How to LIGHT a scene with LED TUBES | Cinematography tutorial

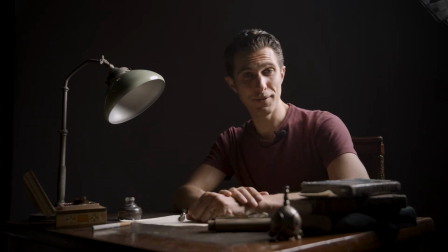little while actually to set this up but I'm happy with it so far huh it looks like a film doesn't it also want to talk to you about the settings I'm using for this
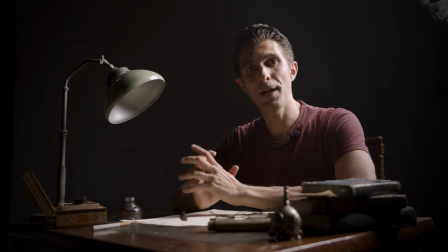shot and I'm using the camera at 24fps filming
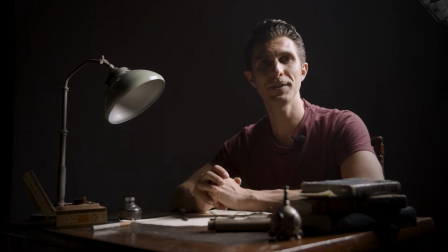at f 1.8 the shutter speed is 1 48th of a second and ISO is 400 also in terms of distance
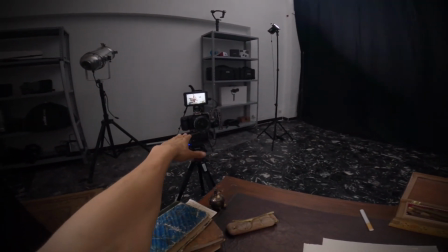between the camera and myself that's I guess it's a meter away so
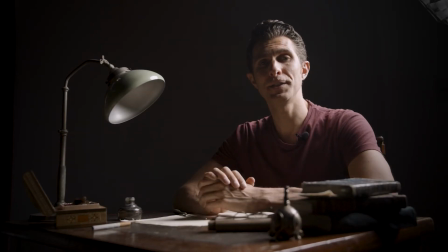not very far the focal lens is 24 25 millimeters
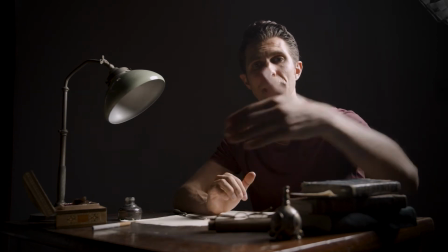right now which still gives me a bit of depth of field as you can see here this is out of
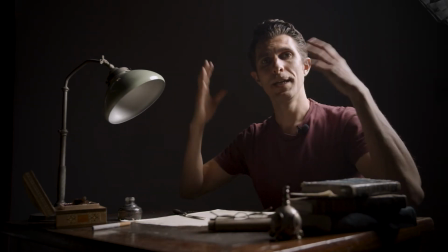focus and that background is probably gonna be a bit out of focus as well and I keep my subject in focus but I want to show the
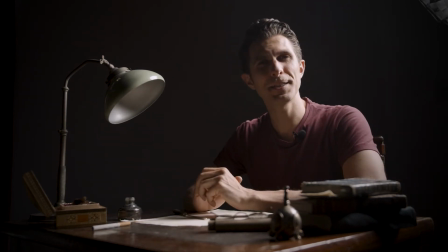the whole scene so the desk and everything that's on the desk so that's a nice focal length for me and this is actually the background light which is gonna reproduce the daylight going through the windows and I'm gonna show you what's happening here
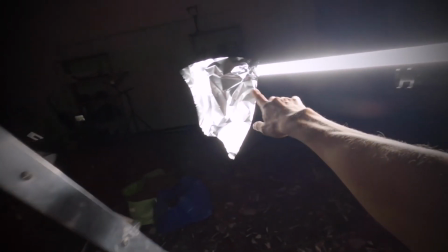actually I kind of modified the light that's basically stopping the light to light up my subjects or myself sitting down on the chair for the background
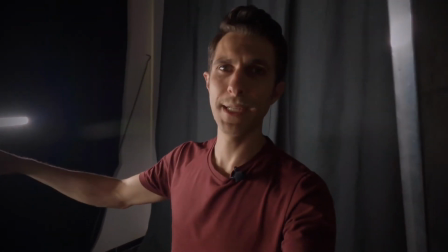light I'm using the 120 Cine tube it's 80%
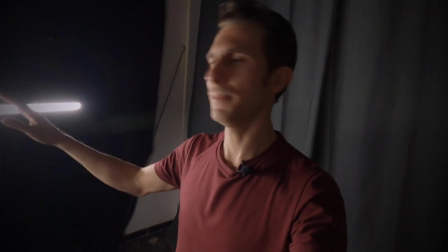power so quite at the maximum we are using also a ladder to
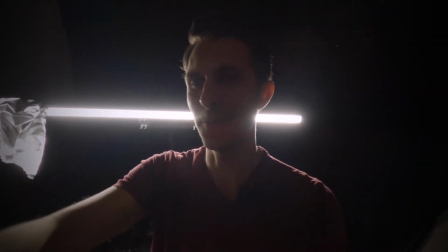reproduce some shadows on the wall as blinds so if
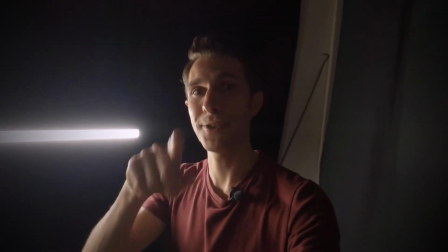their light were going through some blinds and actually works pretty well and again this is
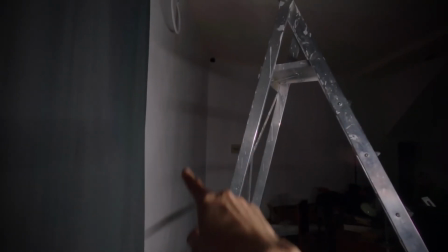how it looks you can see there the the shadows of the blinds i'm going to
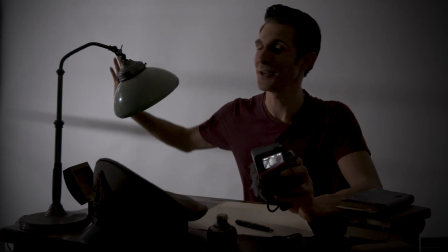show you how the shot looks through the camera so that's it guys that's how i look just with the background light and now we're going to
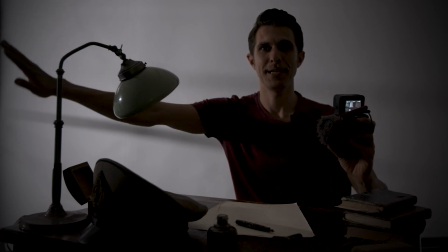add the key light and the fill light the hair light maybe here on the right hand side so let's keep going so we just set up the
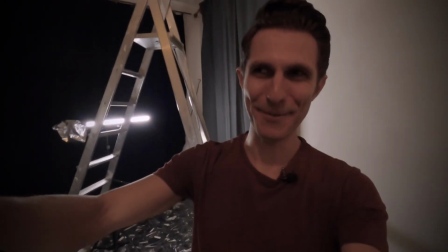second light with my friend paolo is hiding you know he's very camera shy but he's sitting right there so i've got the second light here this is going to be the key light actually so this is the background light that's going to be the key light lighting up the subject ah that's paolo
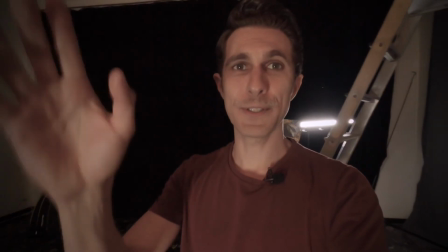we got we got him this is the cine tube u60 the 60 centimeters so the medium size are we happy?
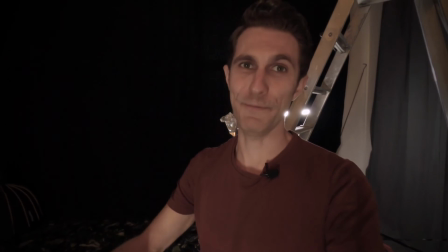we're very happy! so we set up the key light on my right on my left hand side this is the main light that's gonna reproduce again daylight and it works pretty good you can see me through there so the light is now at 56% so I dimmed it down from 100% I think it
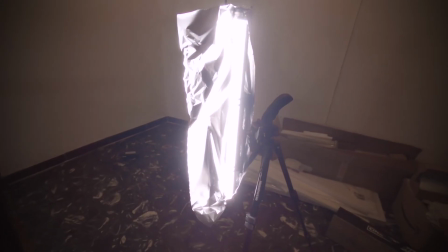works better and also we put some foil as well to stop the light to go against the wall in the background and also to
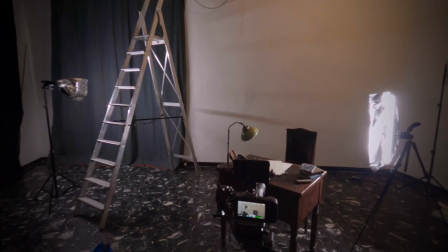light myself up a bit better because the foil works as a reflector as well. Pretty good, it's good fun and now let's set up the third light. Look at this hat, this is a cool hat, this is a very cool hat.
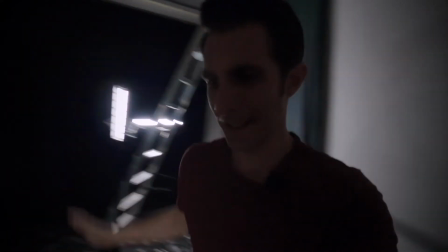Third light setup, that's the hair light or fill light and it's right here on my right hand side and you can see it now there through the main camera.
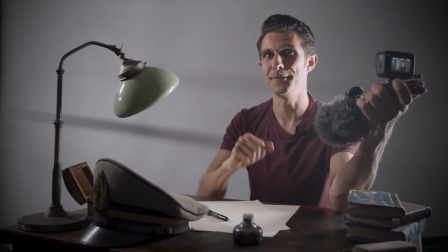Basically this is lighting up my right hand side of the face but still I have a bit of contrast here in the middle. The hair light is the CineTube 30 so the smallest one you find
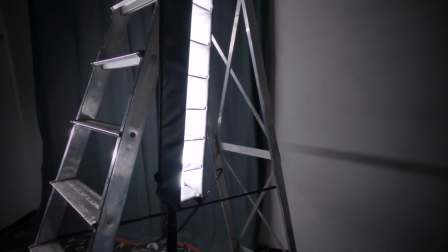in the series and also we put the soft grid which helps already to direct
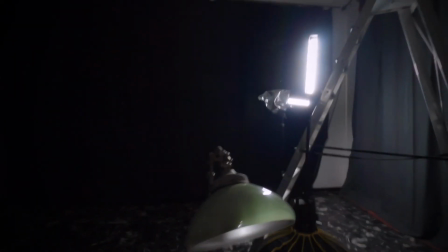the light there it is okay this is the shot now the fun part I'm gonna dress up and we're gonna take the photo so I'm in
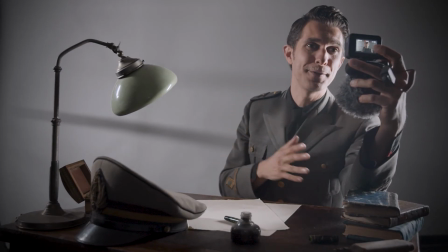the uniform this uniform is from the end of the 30s it's an original uniform so we need to take care of it because Paolo is looking at me that's from his private collection,
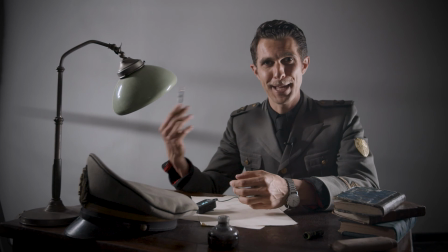great collection. I want to give you a bit of backstory about the role I'm playing and I'm a kind of a young second lieutenant,
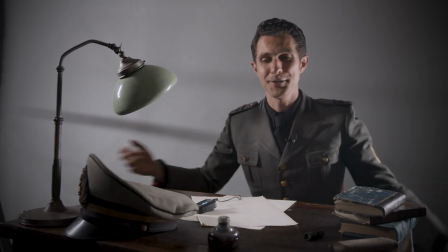still a young soldier, so daylight I'm in my office just doing my job as a regular day.
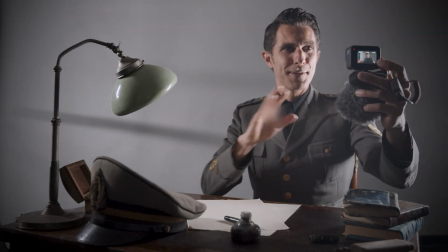We're now taking the shot so I'm gonna do a bit of acting and take different shots and see what we like the best but this is the lighting set up for the shot number three.